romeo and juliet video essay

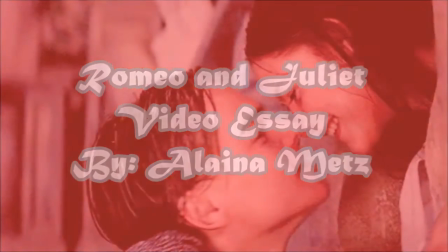1s
In the 1996 version of Romeo and Juliet, starring Leonardo DiCaprio and Claire Danes, composition plays an important role in making the movie successful.
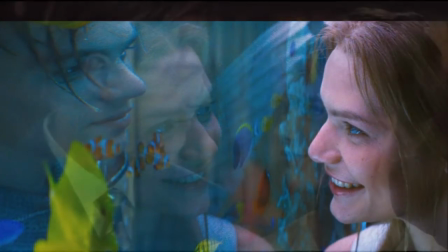12s
Composition is the art of arranging objects in a frame. There are actually shapes and alignments that people find pleasing, but movie composition also needs to tell a story.
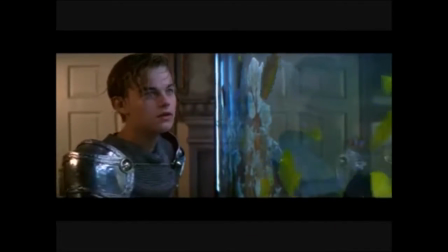22s
Although the rules of composition are the same for video and photo, movie composition is more complicated.
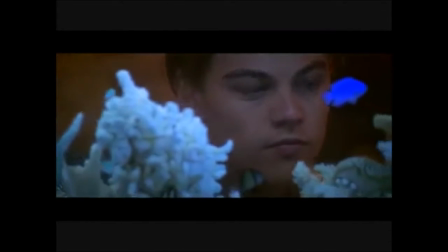27s
Put simply, the aspect ratio, vertical versus horizontal dimensions, of still camera images is different from the aspect ratio of motion pictures.
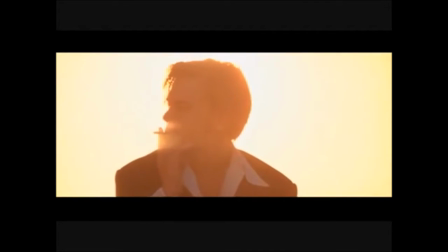36s
The rules of composition are easy to achieve for photography. However, with film, it can become quite complicated.
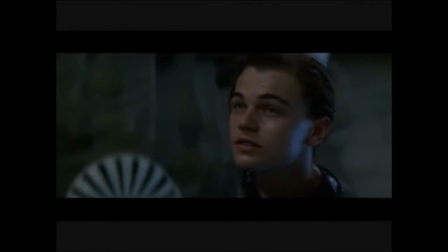42s
One obvious thing that affects the composition of a movie frame is the fact that things are not only moving in it, but often your camera frame itself is moving.
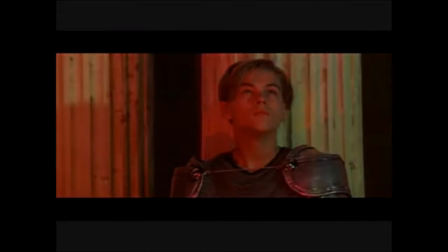52s
Even though there are multiple ways for a movie to have eye-appealing composition, there is one rule that sticks out in Romeo and Juliet, the rule of thirds.
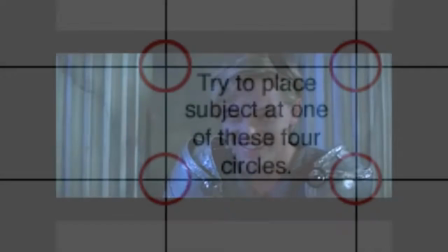60s
To better understand the rule of thirds, think of a tic-tac-toe game board. Divide the screen into thirds with 4 lines.
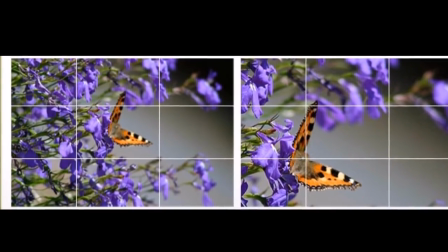66s
Your objects of interest should fall at the intersection of 2 of these lines. Putting your main subject on one of the intersecting lines is correct.
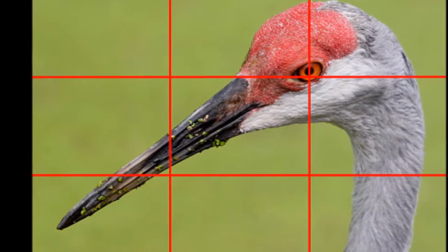75s
However, placing a person's eyes on one of those points is one way to create a more dramatic look or let the audience read into the actor's expressions.
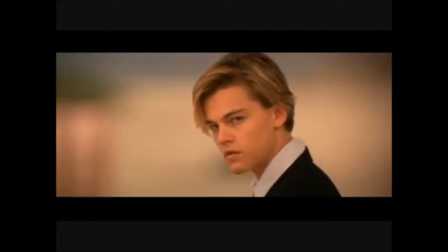83s
Actors moving through a frame have to hit their marks at exact times,
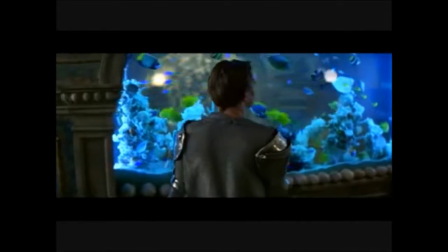87s
and the camera operator needs to accommodate motion through the frame and motion of the frame, all while keeping the pleasing arrangement that drives the story.
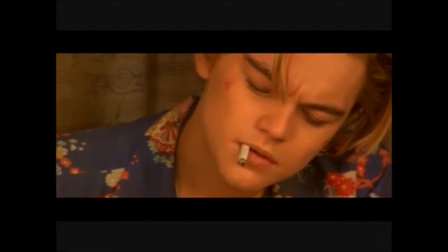96s
Throughout the movie and in these next few scenes, you can see how characters are usually placed slightly to the right or to the left,
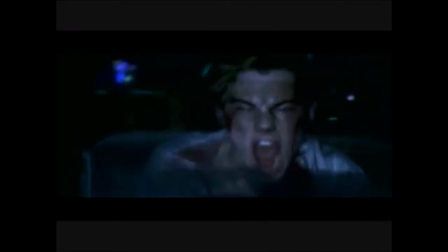103s
or in other words, on the intersecting lines or points.
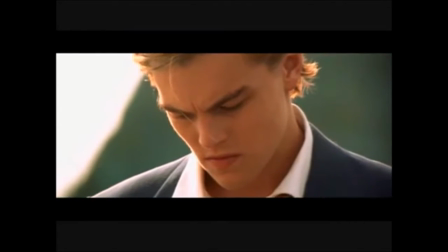108s
In this scene, you can see how Romeo's eyes are on the intersecting points.
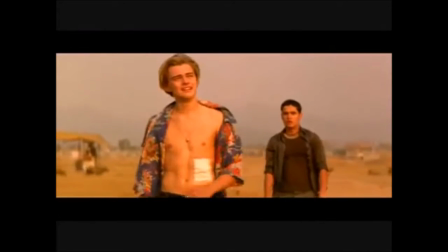117s
Putting the main subject in the middle of a shot could make the subject look a little weird or unnatural.
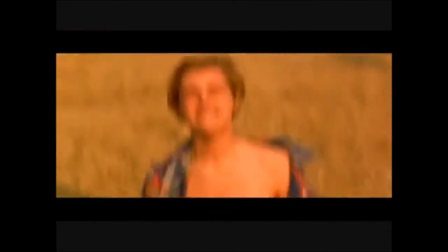123s
This is why most cinematographers use the rule of thirds.
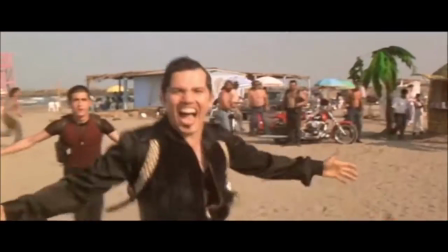128s
In this scene, you can see how Tybalt looks a bit strange standing in the center.
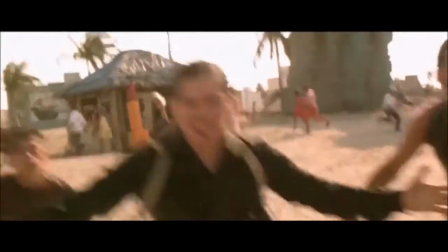133s
However, when Mercutio is standing slightly to the right, he looks a bit more natural and more appealing.
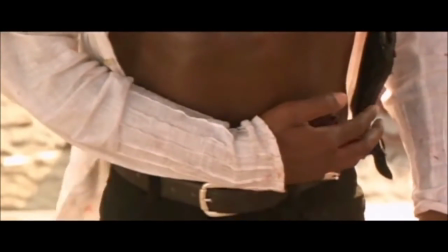141s
Placing Mercutio's injury on one of the intersecting points draws the audience's attention to it, which is exactly what the director wants to happen.
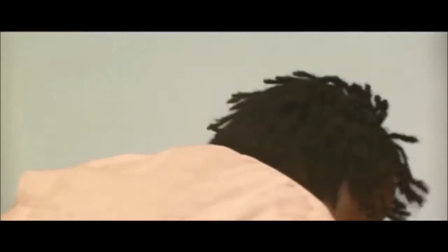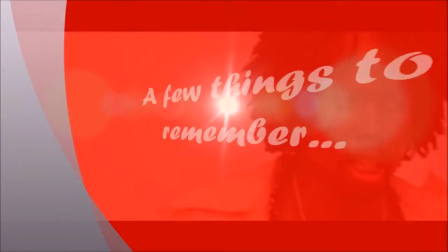155s
Next time you sit down to watch a movie, here's a few things to think about.
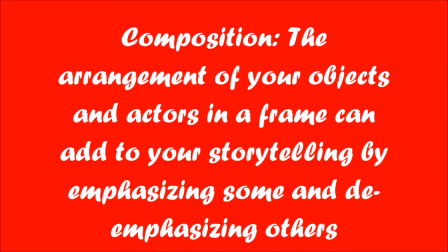160s
Composition is the arrangement of your objects and actors in a frame that can add to your storytelling by emphasizing and de-emphasizing others.
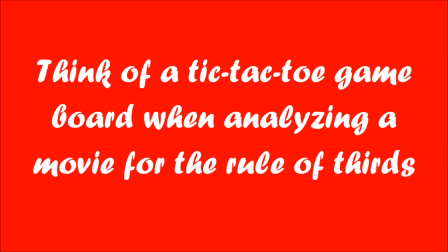168s
Think of a tic-tac-toe game board when analyzing a movie for the rule of thirds.
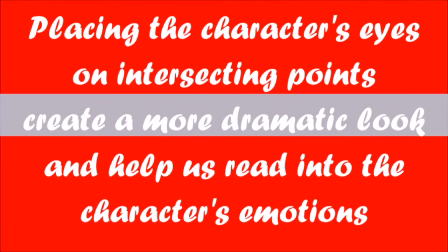173s
Placing the character's eyes on intersecting points can create a more dramatic look and help us read into the character's emotions.
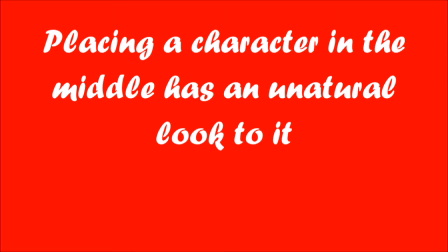180s
Also, placing a character in the middle has an unnatural look to it.
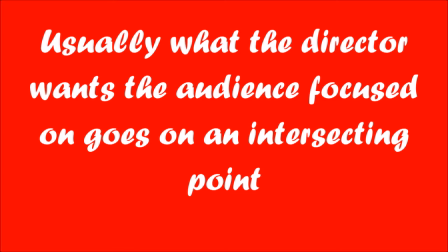184s
And lastly, remember, usually what the director wants the audience focused on goes on an intersecting point.